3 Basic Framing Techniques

Hey guys, it's Dev and welcome to 2020. I hope you guys are having a good year so far. It's only been a few days, but yeah, I hope it's been a good few days at least. So, welcome to the tutorial. We are going to talk about 3 basic framing techniques to try and teach you guys some film theory and photography theory, cinematography theory, stuff like that, to get you guys to take better photos and to understand photos a little bit better too. So let's talk about the first one that you're actually seeing on screen, which is center framing. Now, just think of the phrase, the center of attention. That sums up the whole rule and why you want to use it up pretty nicely, but I'm going to explain it anyway. So, why you want to center frame something is because we as humans look at the center of an image first, and that's a good way to grab your audience's attention and instantly show who is important on screen. Now, you can also use the rest of the screen to tell where we find the character and stuff like that.
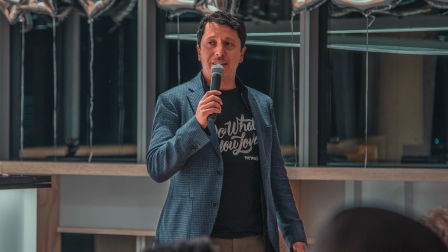(0:55)
So let's look at an example. If we take a look at this first one of the guy talking in a panel, we can see he's in the center, he's the first thing you saw, and then you looked around and saw,
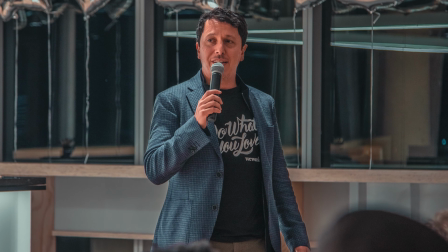(1:02)
okay, there are people's heads looking at him, he's somewhere fancy, so he's doing some sort of panel or something, and he's talking to these people, which means he's very important. And because of the scenario, I center framed him because he is the center of attention. See, that phrase is coming back again.
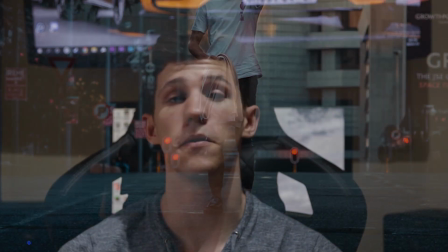(1:16)
But let's look at another example. So if we look at the photo of Heinrich, we can see he's in the center.
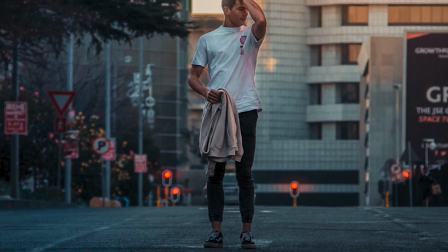(1:21)
You first saw the person standing in the middle of the road, and then you realize it's a road, he's in the city, and it's cool, there's colors and stuff like that.
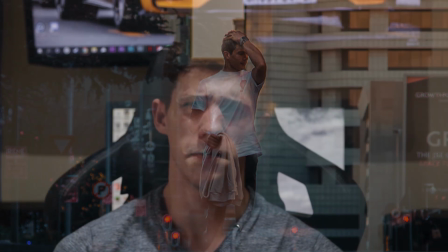(1:27)
He's alone, it's a photo shot, it's a portrait shot. But yeah, that's center framing. Pretty simple, not too much of like depth. It's just, it's to grab your attention and show you who's important instantly. Let's talk about the second rule, which is the rule of thirds. Now, most of you know this rule. You've seen it before, you just didn't know what it was. And you've seen it on your phone.
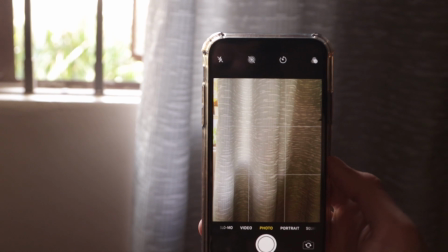(1:48)
It's that little grid that you see in your camera app. Now, you probably turned it off because it irritated you and stuff like that, but I'd recommend turning it back on if you have not already. Basically what it does, it splits your screen into thirds, so there's 1/3 here, 1/3 in the middle, 1/3 here, same thing with up and down. Now, it creates like a grid line, it creates a grid pattern, and how you want to use this rule to like effectively use the thirds is you want to frame your subject on one of the lines, and you want to put the most important part of the image on one of the crossing points, so where a vertical and horizontal line meet. Now there are some feelings you can create with the rule of thirds. So let's look at some examples.
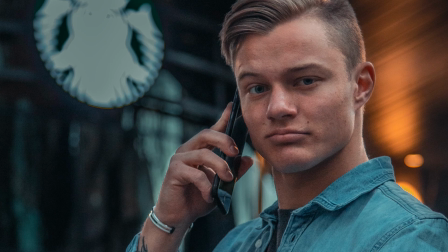(2:26)
So let's look at this photo of Eddie van Wyk. We can see he's on the right side of the screen, his face is roughly there where the vertical and horizontal line meet in the top right corner.
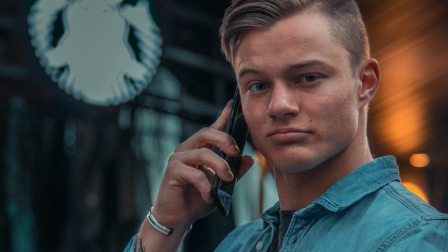(2:34)
And we can see he's got space to look at to his left. He doesn't feel cramped, he has space.
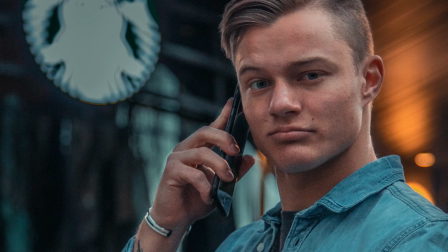(2:39)
You can see his whole body, you can see his arms, you can see everything. And it creates this feeling that our character is aware of what's going around them and there's nothing really in their way.
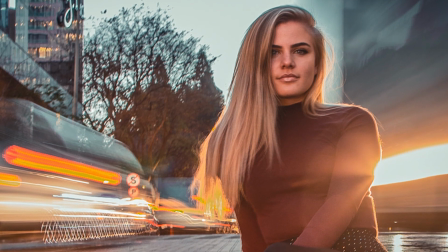(2:47)
Same thing with Nulay on the road. On the right side, her face is where the lines meet, top right corner, and she's got space to her left for her legs.
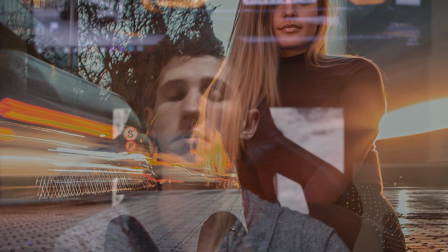(2:55)
So it makes it a more comfortable photo. It doesn't feel uncomfortable, it feels comfortable. Now the opposite of this is also true.
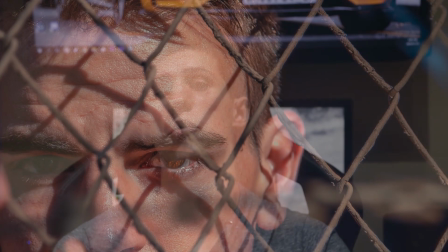(3:01)
If we take a look at this photo of Devon, we can see I put him on the left side, but he's also looking left.
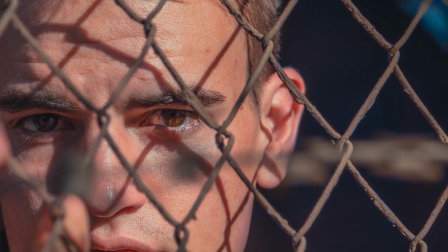(3:05)
And a part of his hand is cut off, and a part of his face. It makes it feel more cramped, more caged, and that's exactly what I was going for because he's behind the fence. And the fence gave off a caged feel already, so I just wanted to emphasize that. So he's feeling caged in this image, that's the vibe I was going for. You also see this technique in horror movies.
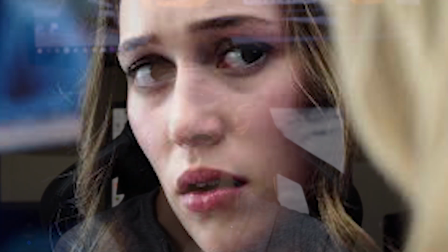(3:23)
They always frame the person, like the main character that's going to get killed or whatever, they always frame them close to the side with little to no looking space.
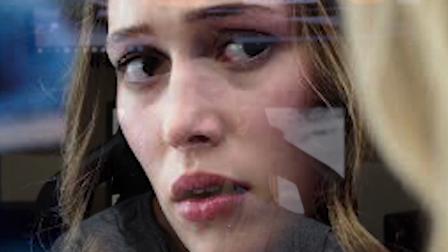(3:31)
Now looking space is that space on the left. And it creates that uncomfortable vibe. That's why horror movies make you uncomfortable. It's a subconscious way of making you feel uncomfortable. But yeah, that's the rule of thirds. It has a ton of meanings, like I can't cover all of them. There are really a lot of ways you can interpret it. It really just depends on the image and what the person is trying to tell you with what is in frame in the background or foreground or to the left, to the right, how they're looking, where they're looking, stuff like that. There's a lot to cover. But I'm not going to do that in this video. So let's talk about the third rule, which is symmetry framing.